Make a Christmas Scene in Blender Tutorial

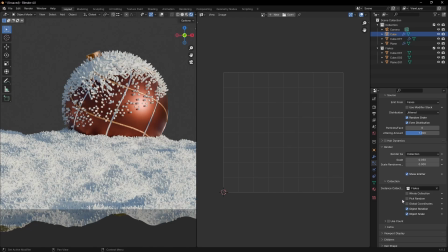We can repeat the same process for the snow covering the Christmas bowl.
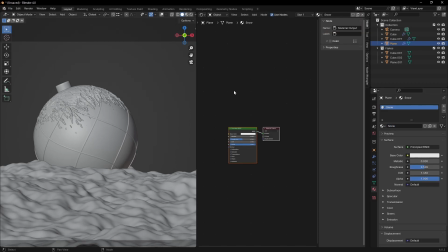At the moment, everything has a white diffuse shader, and that isn't very convincing.
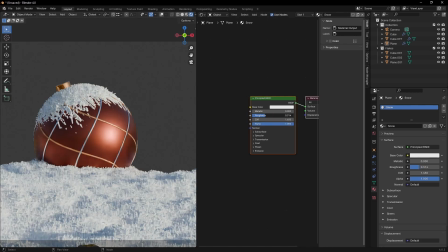For the snow, I'll create a white shader with lots of roughness and slide the subsurface scattering weight all the way to 1.
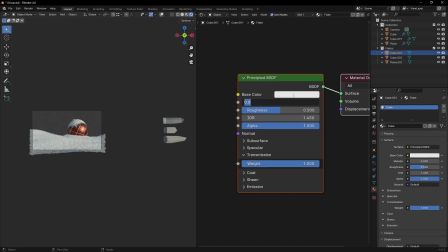For the flakes, we can use a principal BSDF with transmission set to 1, and again, high roughness.
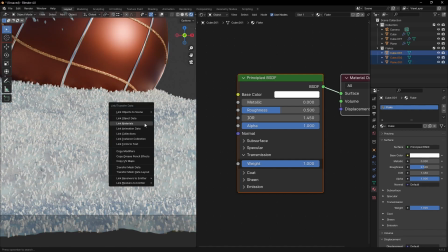It would have been better if we could go with the same shader as for the ground,
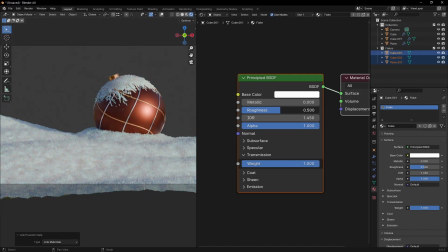but cycles create strange artifacts where 2 objects with subsurface scattering intersect.
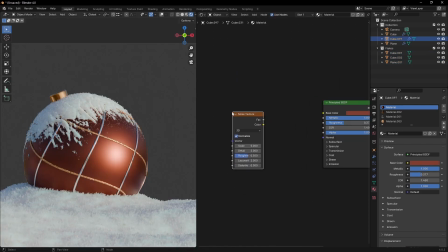Since the bowl has been standing out in the snow, adding a roughness map will sell the cold weather so much better. Nothing too fancy, just a noise texture and adjust with a color ramp.
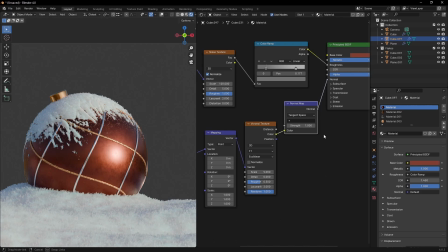We can also make use of the Voronoi texture again to make it look like vapor is crystallizing on the surface.
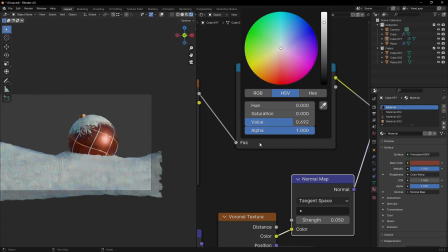Also, feel free to go back and forth in your scene. Just because we have something set up doesn't mean that would be its final look.
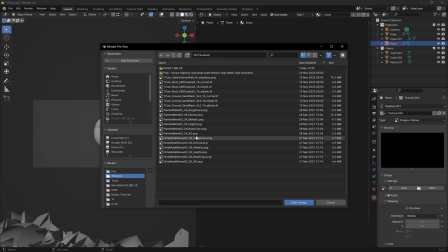In this case, I'm swapping the displacement texture for the ground with something more suitable,
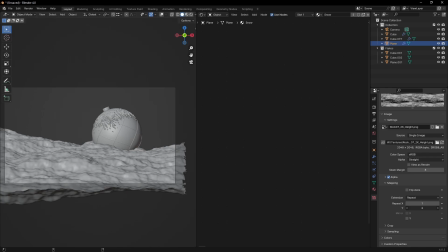as the cloud's procedural texture wasn't giving me the look I was going for. Having all that set, we can bring in some additional assets to arrange a nicer composition.
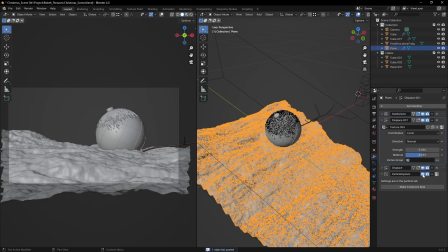I'll use a twig in the foreground as it gives a nice contrast to the shapes of the snow and the ball.
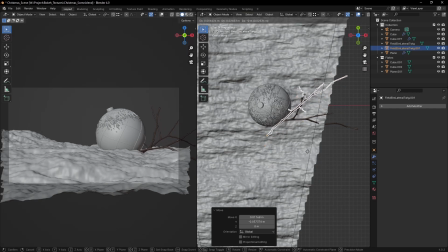I'm rotating it and duplicating it around until I'm satisfied with the overall composition.
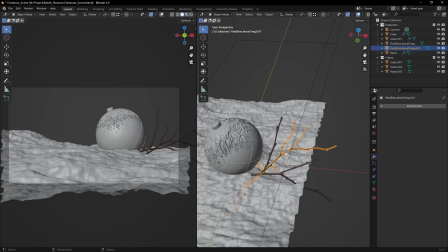Don't be afraid to edit the model, use soft selection if something doesn't fit well.
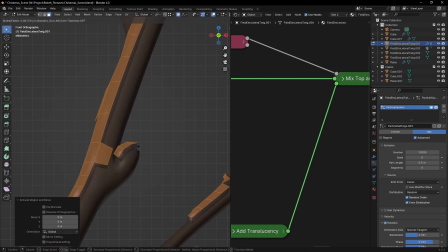To make some snow on the twigs, I'll just duplicate some faces, extrude them up, subdivide them to make them look smooth.
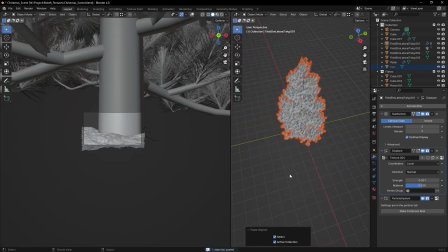After that, we can make use of the flakes particles once again. For the background, I'll use a few pine trees, but honestly it could be anything,
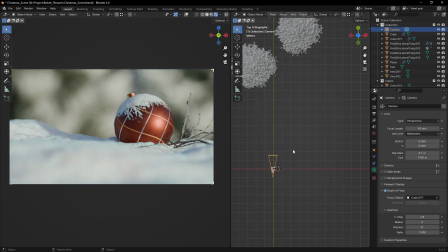as we're going to enable depth of field in the camera settings and everything in the background will become blurry.
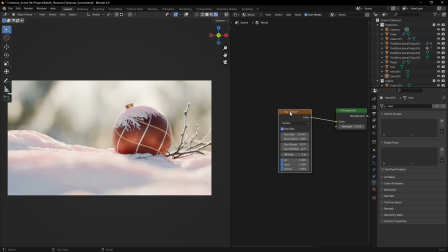Now that the overall scene is assembled, we can move on to lighting. I want a nice contrast of warm and cold colors.
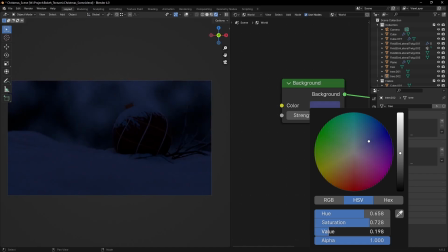For that, I'll make the environment a dark bluish color and we'll give the other lights a warm tone.
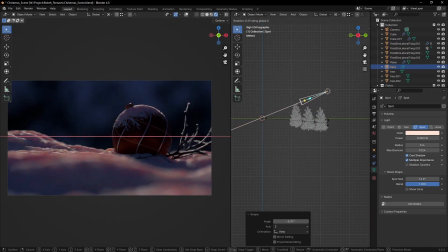This will be a rim light for the foreground in a warm tone,
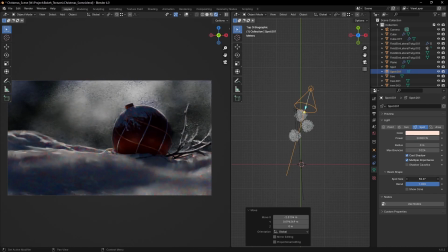another spotlight to bring up the colors in the background, and the fuel light to the right of the ball.
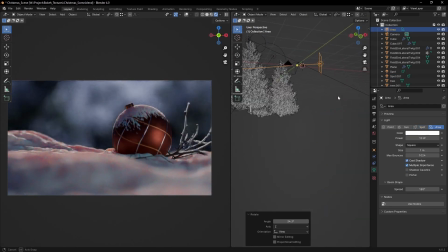There is nothing special here, just a matter of balancing the right intensity and color between the lights and the environment color.
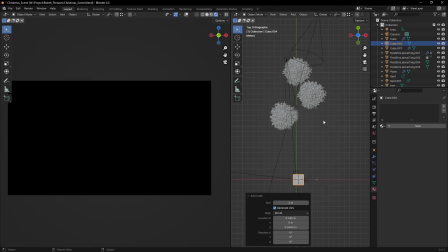To make the whole thing believable, we still need more detail.
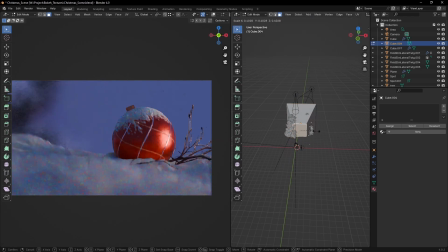In the background, I've added a distorted cube and scattered a box with an emission shader inside it.
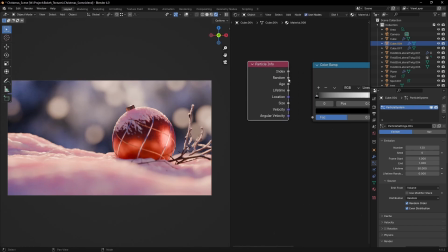I've also randomized the color using a particle info node and a color ramp.
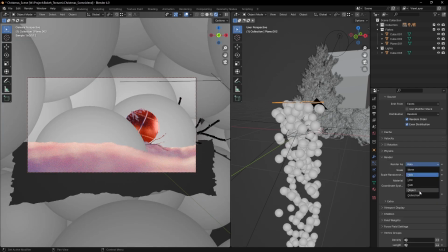For the foreground, we can make use of another particle system and make our snowflakes rain on top of our scene.
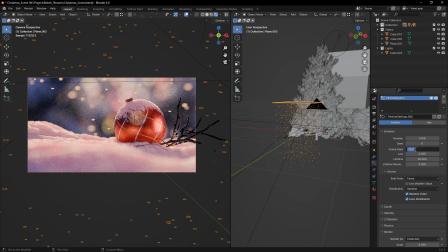You can set the start of the particle emission to a negative number so that you'll have some particles already flying at frame 1.
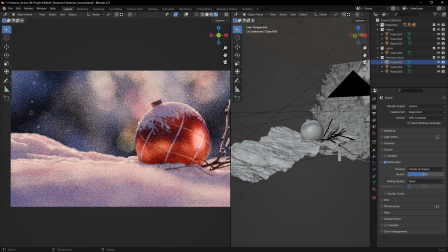On top of the depth of field, let's add some motion blur as well. Figuring out the shutter speed is just a matter of some trial and error.
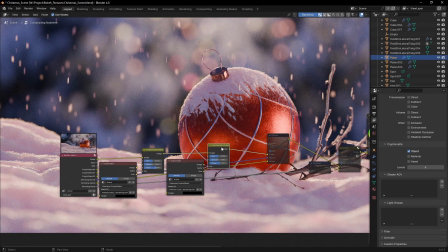And we're ready to render. For compositing, I did some slight color corrections using crypto matte to make the snow and the twigs a bit brighter.
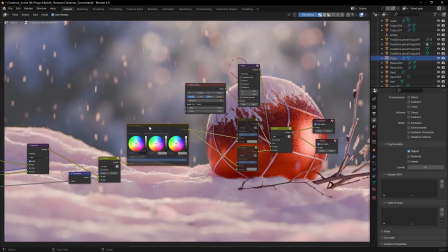After that, it's the noising time and adding some contrast with a color balance node.
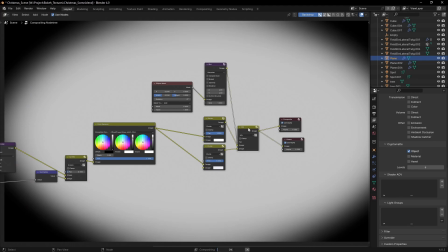Here's something interesting. I used an ellipse mask to mix a darker and a brighter version of the image to create a slight vignette effect.
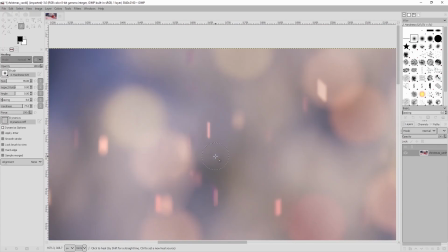A few final touches were added in GIMP. Mainly, I did not like some of the falling snowflakes, so I painted over them.
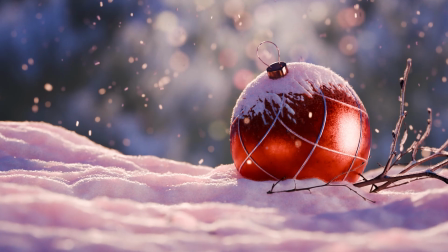I hope you've enjoyed this breakdown, and if you're watching this in December, happy holidays!
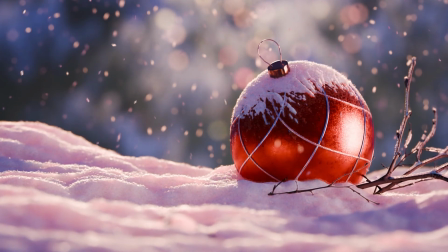Subscribe for more videos, and thanks for watching!